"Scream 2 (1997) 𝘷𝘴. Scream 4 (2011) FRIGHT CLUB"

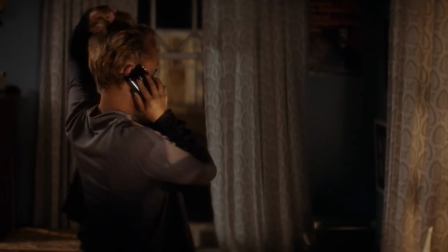498s
Now it's common knowledge that in Scream 4, there's an exaggerated contrast that causes extreme shadows and glares in typical circumstances,
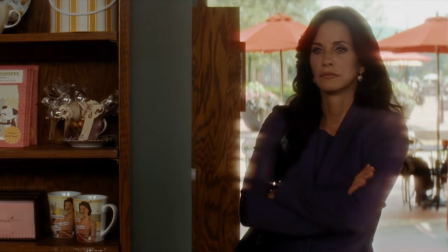506s
and any color present gets lost in a drab haze, never lending any cheer or brightness.
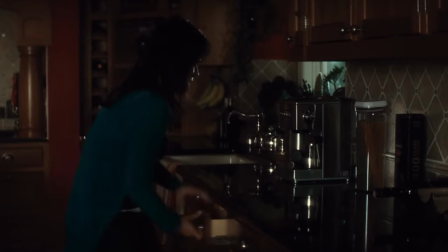511s
But that could in itself be brilliant if Wes Craven is trying to make some sort of visual statement about how reboots of
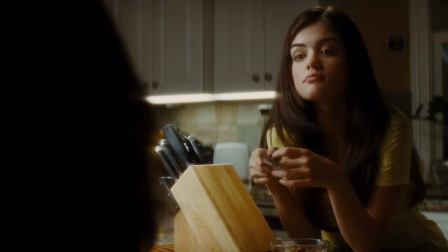518s
the 2000s favored an unnecessarily gritty finish that didn't recreate or honor what had come before it.
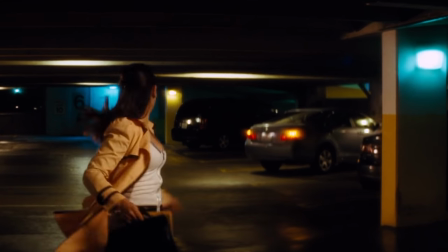524s
Marco Beltrami also returns with a Scream movie score that, while familiar, feels a little phoned in.
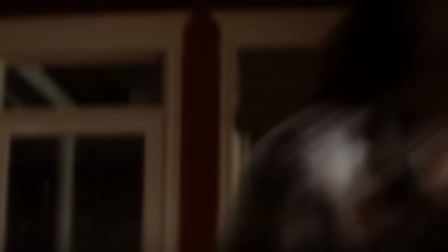530s
It's serviceable enough, but the only standout track here accompanies Jill's self-inflicted battery sequence, contrasting the humor of the situation with a melodramatic driving melody. For the simple fact that I would say Scream 2 looks and feels more like a Scream movie, I gotta give this one to Scream 2, and by this point, it should be pretty obvious which film I lean towards, but we still have two more categories to grade these movies on, and we've got to find out how you voted, so let's see if we can't throw Scream 4 a bone.
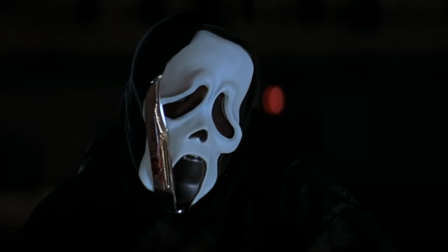558s
Both films suffered from major issues behind the scenes, Scream 2 with its script leaks, and Scream 4 with its rampant studio meddling,
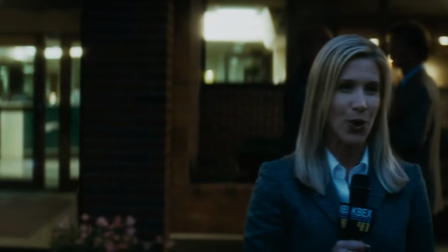565s
causing multiple last-minute rewrites, which completely changed the outcome of each story.
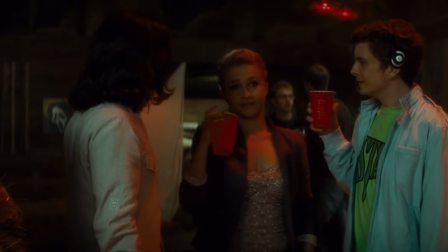570s
I think it's safe to say that neither film turned out to be the best version of itself that it could have been, but in spite of that, they're both incredibly effective at what they set out to do.
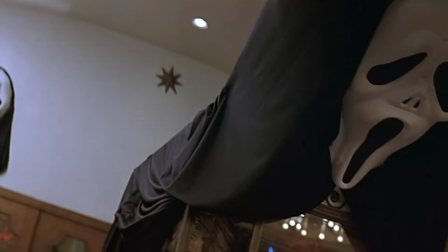579s
Scream 2 kicks off by introducing us to an urban setting, far removed from the white picket fences and rope swings of Woodsboro,
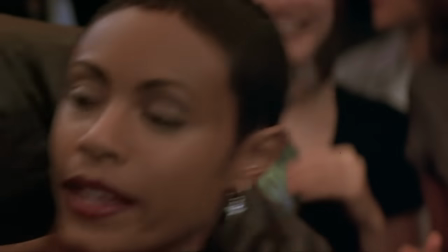585s
as we're made privy to a frank discussion between the saga's first two significant characters of color,
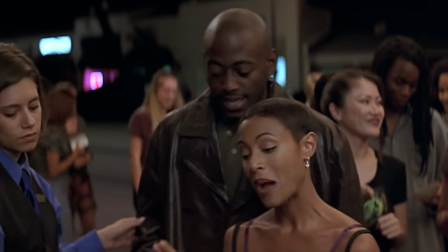590s
arguing the merits of the genre.
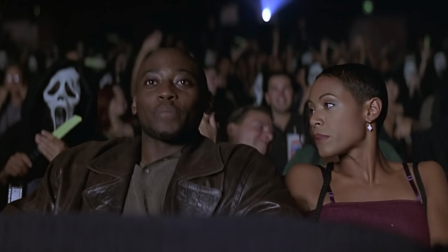592s
This lets us know right off the bat that this movie has no intention of giving us more of the same, and we waste no time as our characters all literally stride back into position,
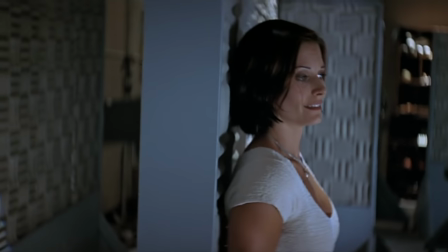601s
ready to launch into action. What follows at its strongest points are some truly tense sequences that immerse the audience in the precarious situations of escaping a psycho with a knife,
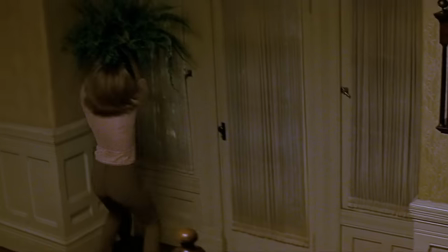610s
and at its weaker points, we're stuck watching some characters we barely know as they make bad decisions.
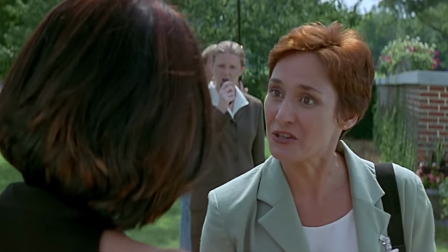615s
But it's all set against the backdrop of surreptitious glances from the unknown lurking killers as they observe the consequences of their efforts,
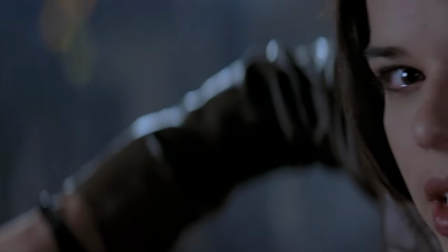623s
which honestly adds an entertaining edge for repeat viewings. Ultimately, Wes Craven and his team managed to create a suspense-filled sequel,
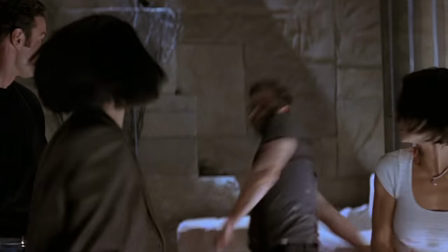631s
with every principal character having to answer some primal call, making it feel like we're watching them do what they've always been destined to do.
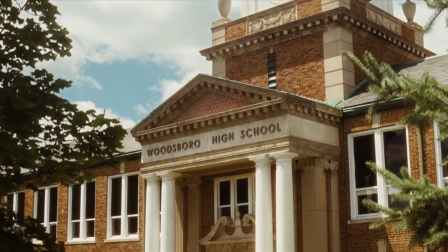638s
Scream 4 has a very different agenda than Scream 2 in that it's equal parts reboot, sequel, and remake satire.
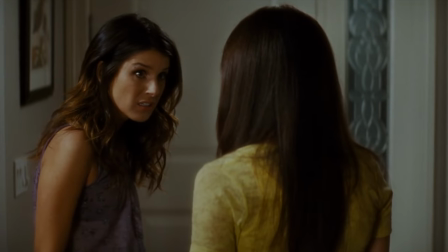645s
While its comic revolving door opening sequence embraces updated references and new spins on who's doing the stabbing,
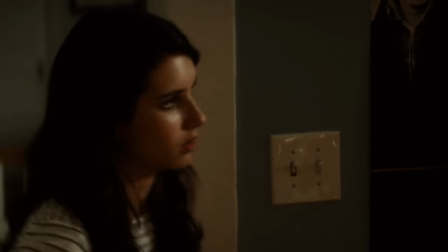652s
the ensuing atmosphere is strange and directionless for a while, less concentrated on creating suspense than diverting your expectations with ineffective jump scares.
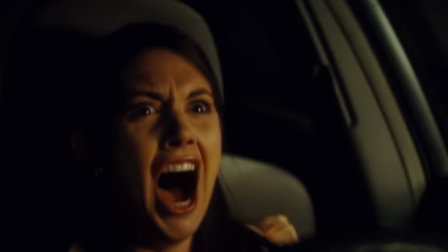661s
What's become more apparent since this movie's unremarkable theatrical release is that it
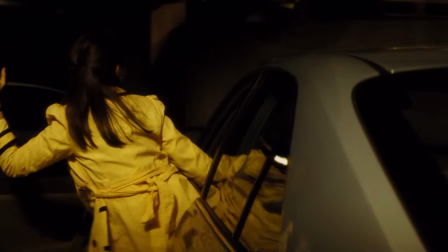665s
showcases every criticism it makes about the prevailing era of gritty reboots it followed,
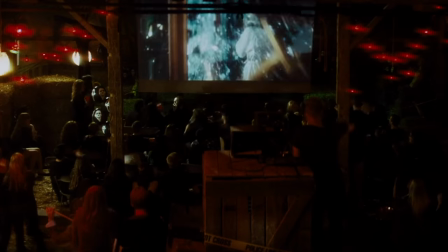670s
arguably taking the most meta course this franchise could have attempted.
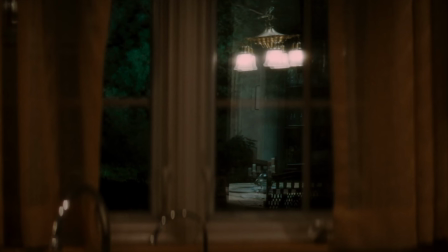674s
But the film still manages to showcase some crafty misdirection, not only with its use of multiple false beginnings and endings,
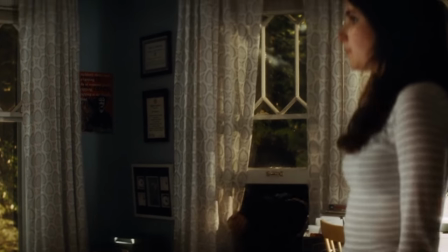682s
but also by the way Sidney and Jill mirror one another's position and posture,
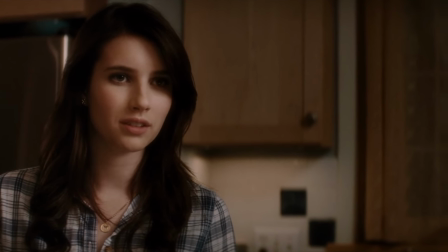686s
setting up the idea that Jill could perhaps inherit Sydney's final girl status before the end of the film,
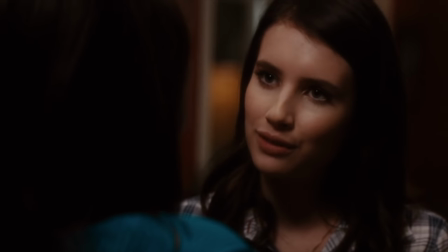692s
only to finally expose the efficiency of the mirror device when Jill reveals her true nature. There's no denying that Scream 2 suffered from a quick production schedule, but for all the constraints they had to deal with, they pulled it off pretty seamlessly. Scream 4 on the other hand has always felt to me as though the studio went about it like they were making just another Scream movie, rather than making the best Scream movie. So for that reason, Scream 2 gets this round as well.
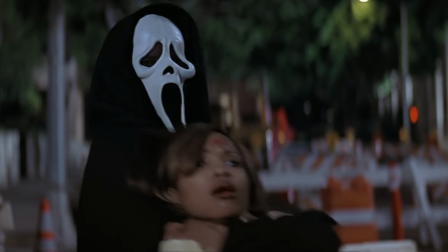718s
There isn't much gore integrated into Scream 2. It tends to rely more heavily on escalating the threat to our protagonist's safety and peace of mind.
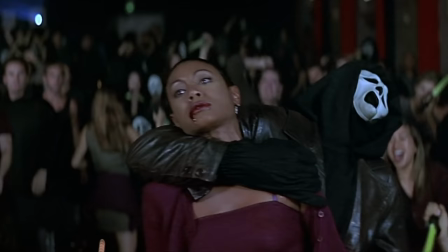727s
That said, Maureen's kill easily ranks among the most noteworthy demises of the movie,
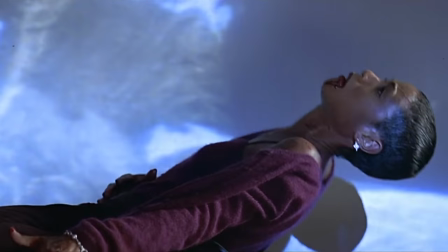732s
due in no small part to Jada Pinkett giving everything she has in her portrayal of death.